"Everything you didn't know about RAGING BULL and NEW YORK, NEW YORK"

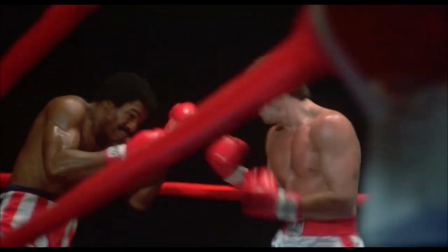(8:23)
Unlike other popular films about boxing, the camera was placed inside the ring for the first time.
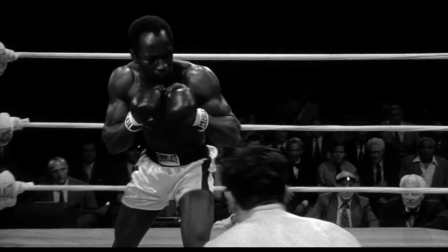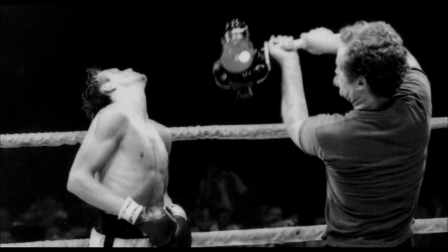(8:34)
This forced the cameraman to rehearse no less than the actors.
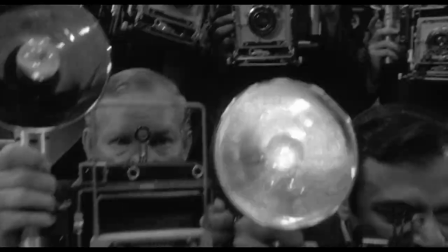(8:42)
Even the opening scene is like a stunt. Chapman ran behind the scenes and detonated dozens of bulbs to imitate the crowd of journalists.
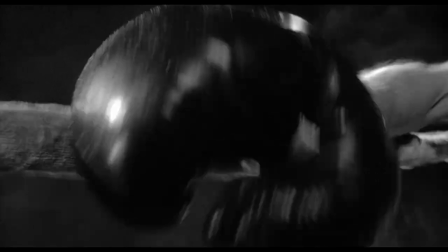(8:53)
The last fight scene was modeled after the storyboard from the shower scene in Psycho.
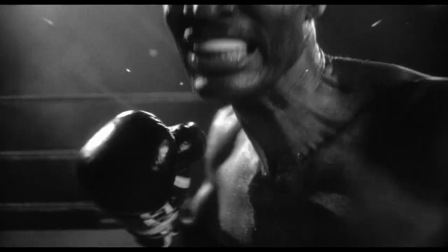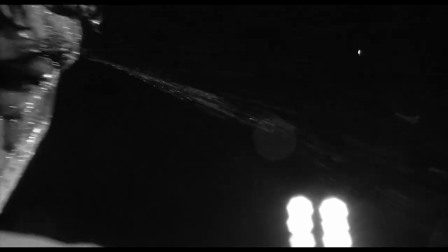(9:03)
That is where the director took the pace and rapidly changing frames because he believed that to be one of the scariest scenes in the history of film.
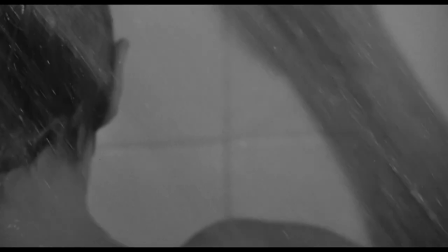(9:10)
A feeling he tried to recreate with the fight.
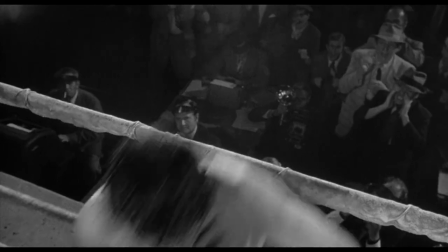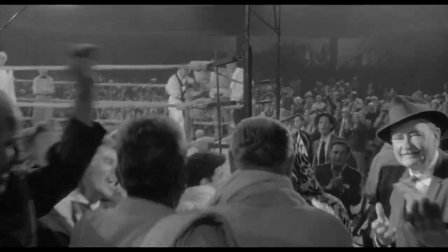(9:21)
Even though the result was better than their wildest dreams, their relationship became so strained that after Raging Bull, Michael never filmed for Scorsese again.
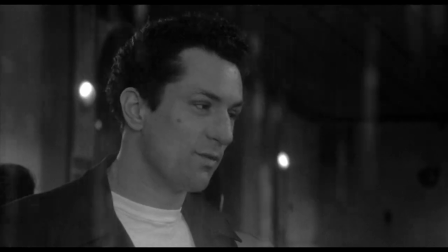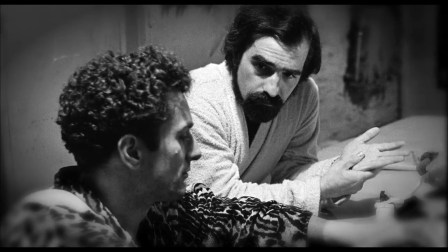(9:36)
Morton Daly took the raw material to the editing room and worked on the draft. For the first time since Woodstock, he legally worked with Thelma Schoenmacher.
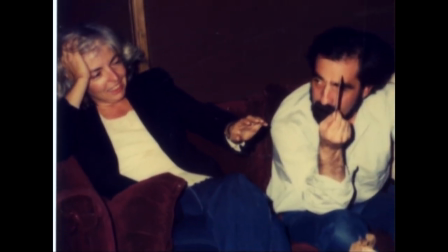(9:44)
In order to do this, he had to hire a whole team of Manhattan lawyers and pressure the guild.
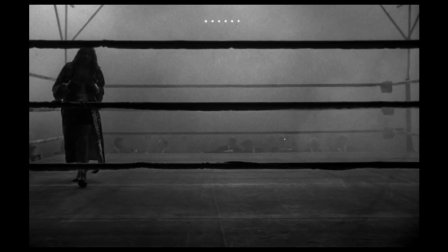(9:49)
There's nothing you won't do for a film that you think will be your last.
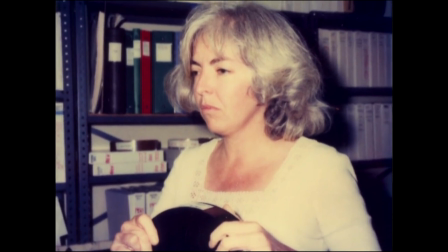(9:55)
He even got advice from Thelma's future husband, director Michael Powell, about how to film an aging and overweight La Mata.
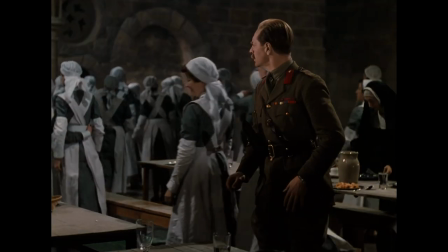(10:02)
In The Life and Death of Colonel Blimp, Powell was able to add weight to his main character by changing the camera angle, changing his hairstyle, and stuffing his clothes.
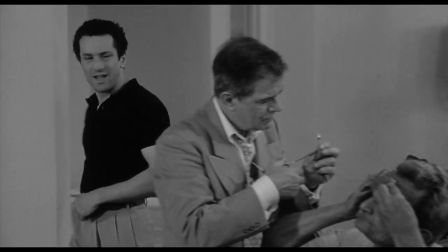(10:15)
Robert did not appreciate these ideas because they didn't fit with the realistic style of the film.
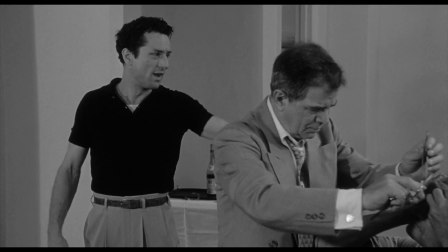(10:21)
De Niro suggested that he really gained the weight in real life.
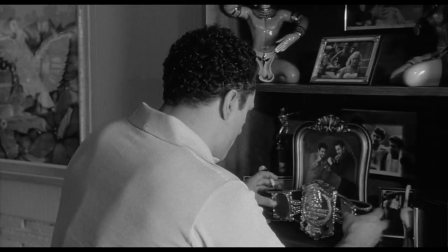(10:26)
Bob loved realism on the screen which was not good news for Joe Pesci.
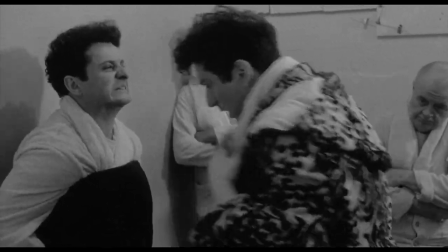(10:31)
They literally hit each other with full strength while filming and during a sparring session Robert actually broke Joe's rib.
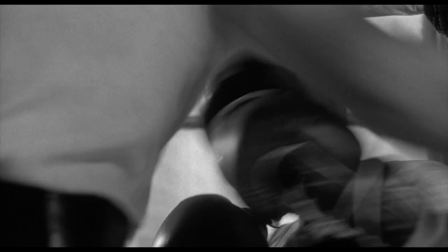(10:37)
The scene when this occurred made it into the final edit.
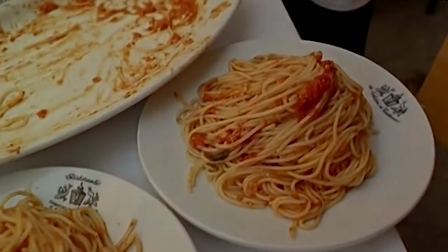(10:42)
So filming took a new turn for De De Niro when he took a gastro tour of Italy and, after two months, gained over 40 pounds.
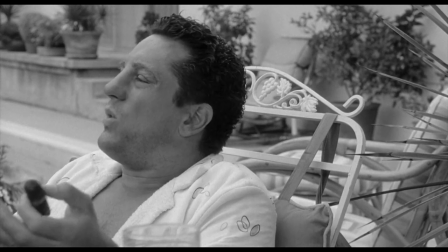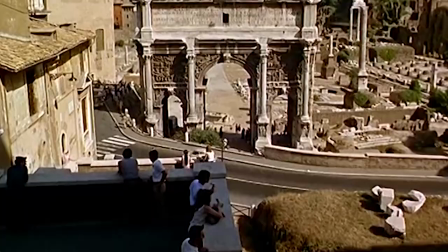(10:56)
His last stop was Rome, where on the 13th of September, Robert attended the wedding of Isabella Rossellini and Martin Scorsese.
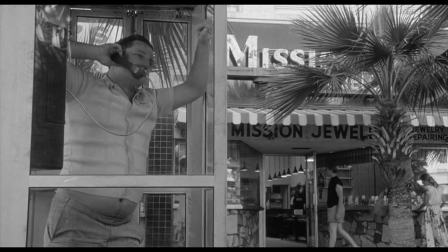(11:04)
An exhausting two weeks of filming followed. The friendship between the director and the lead actor was strained.
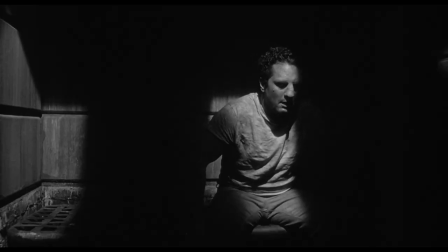(11:09)
De Niro was exhausted by every take, and Scorsese was trying to finish the remaining scenes as quickly as possible.
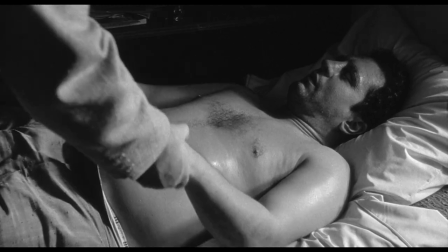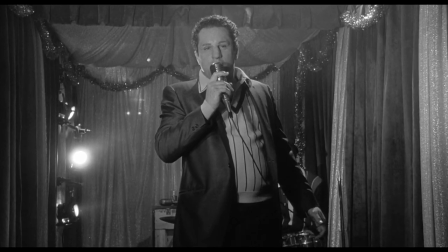(11:22)
The relationship was hanging by a thread, but the desire to finish the film was their priority.
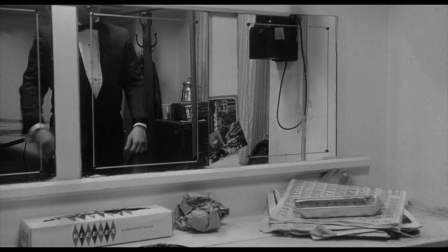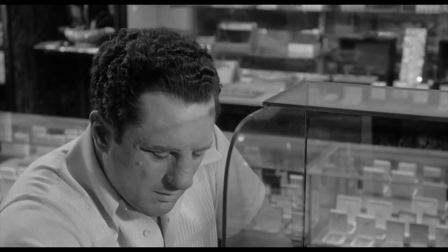(11:34)
The last take was followed by nine months of post-production. Even the sound effects recording was haunted by legend.
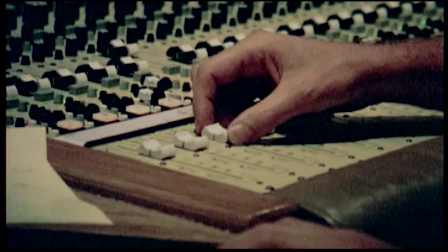(11:41)
It was said that after the sound was mixed, the editor destroyed all of the original cassettes.
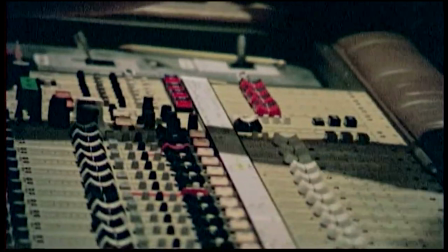(11:45)
This was so that no one could use the team's work in another film.
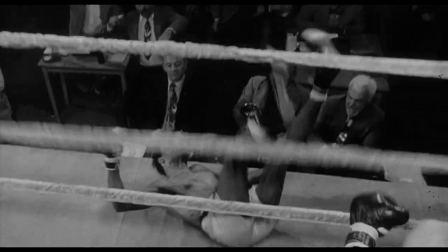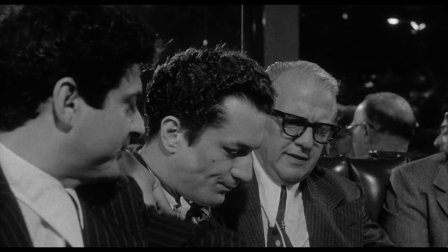(11:56)
The studio bosses put out feelers for distributors, and the producers were busy fighting for Martin's complete creative freedom.
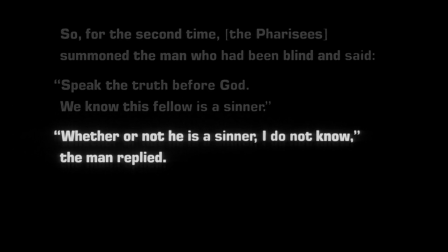(12:03)
Even the last quote from the Bible reflects his deep emotional struggle. On the 26th of May, Heg Munnigan died.
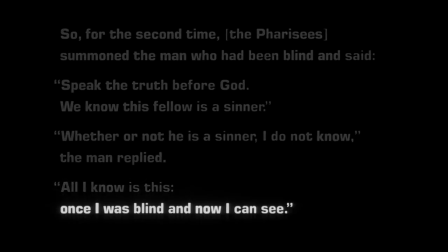(12:11)
Scorsese's friend and mentor. The last lines were dedicated to him, as was the entire film.
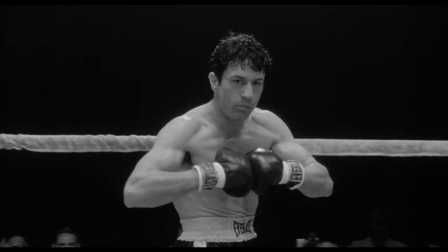(12:20)
The premiere of Raging Bull was on the 14th of November, 1980, and the rolling credits were greeted with a standing ovation.
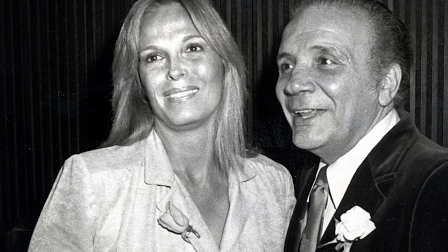(12:27)
After the showing, Jake LaMotta asked his wife, Was I really like that?